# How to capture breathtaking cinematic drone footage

Whether on the ground or in the air, cinematography is all about composition. Knowing how to compose your shot will instantly improve your drone video's quality and achieve that cinematic Hollywood look. In this video, we'll discuss what you need to know to take breathtaking cinematic drone footage and offer some technical suggestions to ensure you capture the look you want. Mike here from Videomaker. There are time codes below if you want to know what we're covering or want to jump to any place in the video. For a limited time, we're giving away our industry white paper on how to pass the FAA Part 107 test for drone pilots. If you ever plan on making money with your drone footage, by law you need to get certified, and our report will help you pass the test easily. Sign up at videomaker.com/drone or click on this card. The basic rules of composition cover many aspects. The rule of thirds, framing, aspect ratio, balance, leading lines, and depth of field. All of these are critical for drone pilots looking to capture cinematic drone footage.
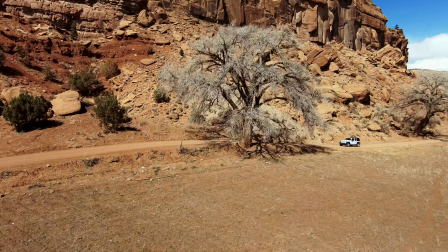The key to cinematic drone shots is showing depth and dimension at a slow, smooth pace.
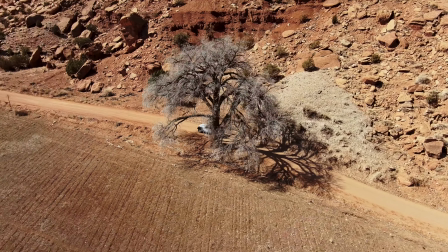Many iconic scenes from Hollywood movies have achieved this using helicopters or cranes.
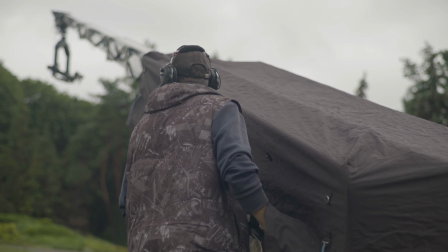With the right composition and camera movement, you can achieve similar shots with your drone. One of the most popular cinematic aerial shots is the reveal shot.
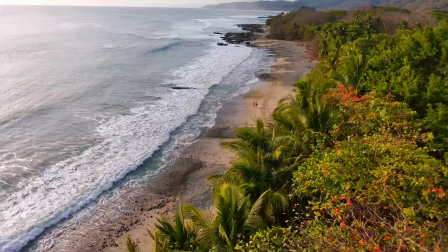The reveal shot, sometimes referred to as the crane shot, typically starts either zoomed close in on a subject and pulls away to reveal the surrounding environment,
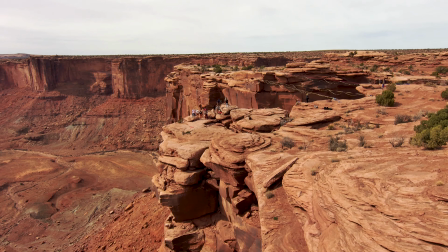or starts pulled far out and ends up pushing in close to reveal a subject.
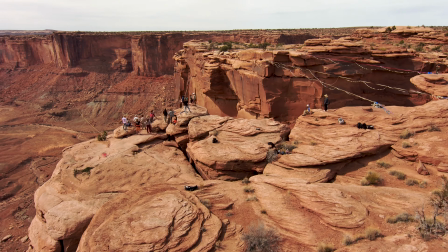The reveal shot is useful for revealing important characters, objects, or environments.
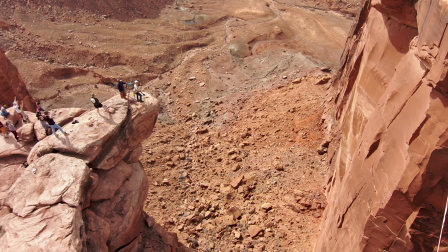This type of shot is commonly used to reveal a particular building in a vast city or introduce your subject in an existing location.
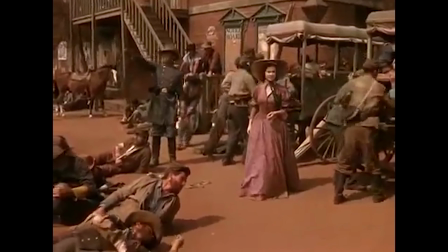A classic example of this reveal shot can be seen in the 1939 film Gone with the Wind.
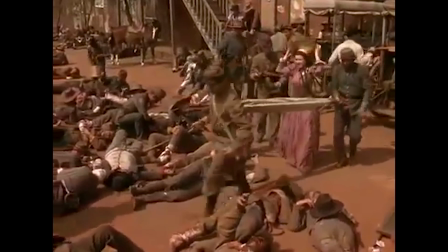In the scene, we see protagonist Scarlett O'Hara at the train station.
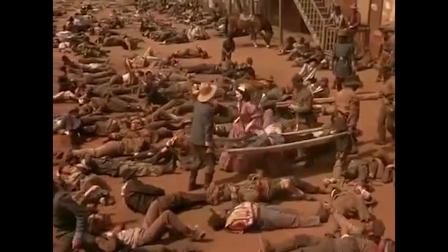As she steps into the depot, the camera pulls out to reveal many wounded Confederate soldiers scattered across the station.
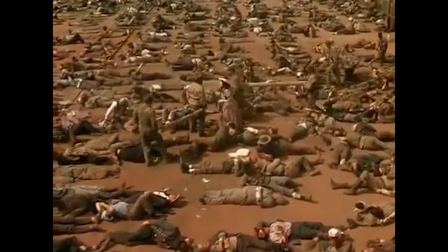The shot is impactful because the camera work reveals the soldiers in a sudden, shocking way.
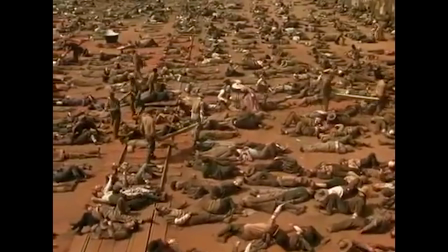While drones weren't available in the late 1930s when the scene was shot, drones are more than capable of capturing a similar shot today. Next, we have the fly-through shot. Fly-through shots take the drone through a location or structure and weave it through several intricate maneuvers. They're quite difficult to pull off and make for some spectacular shots when they're achieved. You've likely seen a few of these around the web, as they're a technical feat for pilots and are always awe-inspiring.
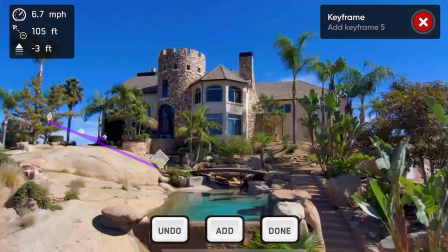If you're flying a Skydio 2 Plus, use Keyframe along with its obstacle avoidance to make these shots easier to achieve in less time.
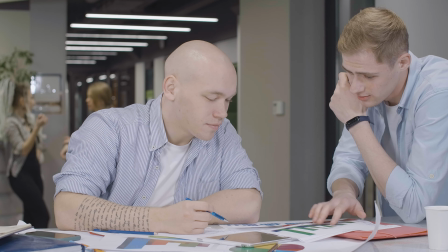Fly-through shots require a lot of planning, choreography, and a skilled pilot.
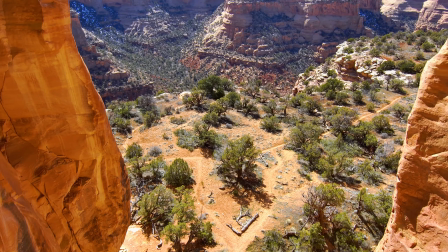If you're still honing your piloting skills, you can do simpler fly-through shots like flying through larger structures like archways, bridges, and columns.
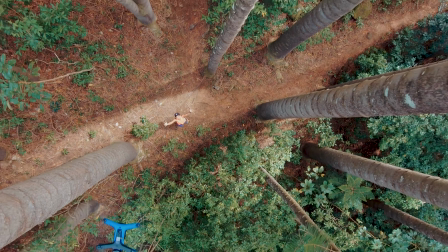The top-down shot, or bird's eye view, is a classic cinematic staple.
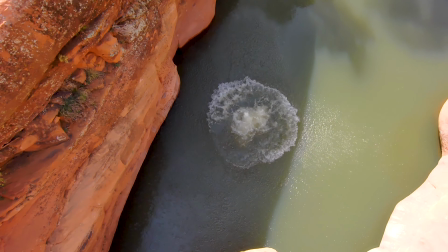This shot places the frame looking straight down at the subject. They're used for various reasons.
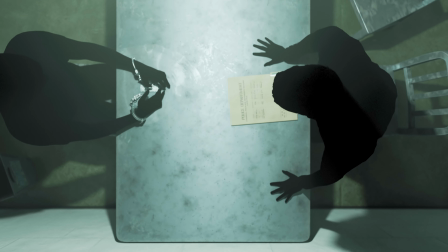These reasons include showing a lot of movement, capturing lots of detail in an environment like an interrogation scene, or creating a sense of vastness or emptiness.
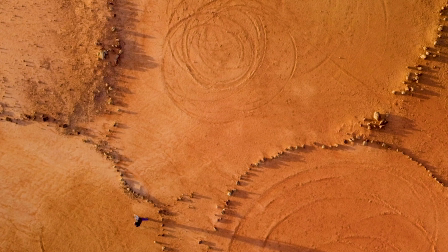It can also be used to make an audience feel unease, like a character dangling from a ledge as they look down and the camera shows the city streets below.
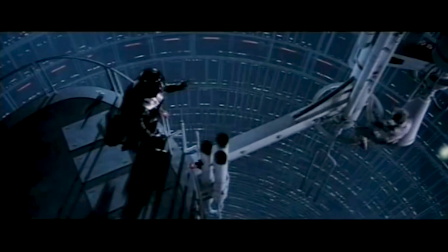There are tons of examples in cinema. A classic top-down shot is in Star Wars Episode 5, The Empire Strikes Back.
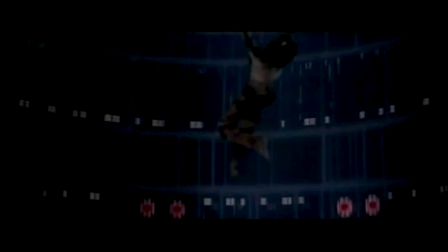Luke just found out that Darth Vader's his father and refuses to join the dark side. He lets go of the beam he's holding onto and plummets down to the dark cavern within the Cloud City.
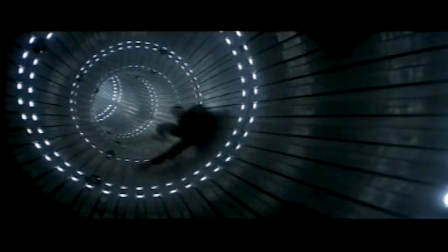While the scene is quite intense, with Luke presumably plummeting to his doom, it's also quite liberating.
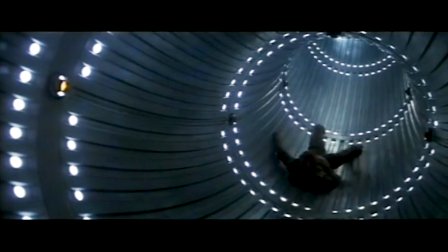Luke's resisted Vader's demands to join the dark side and escaped Vader's grasp. Historically, many films didn't include the overhead shots because they were quite expensive.
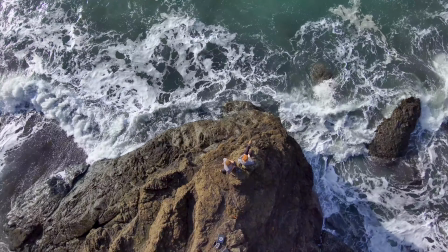Nowadays, however, they're quite possible thanks to drones.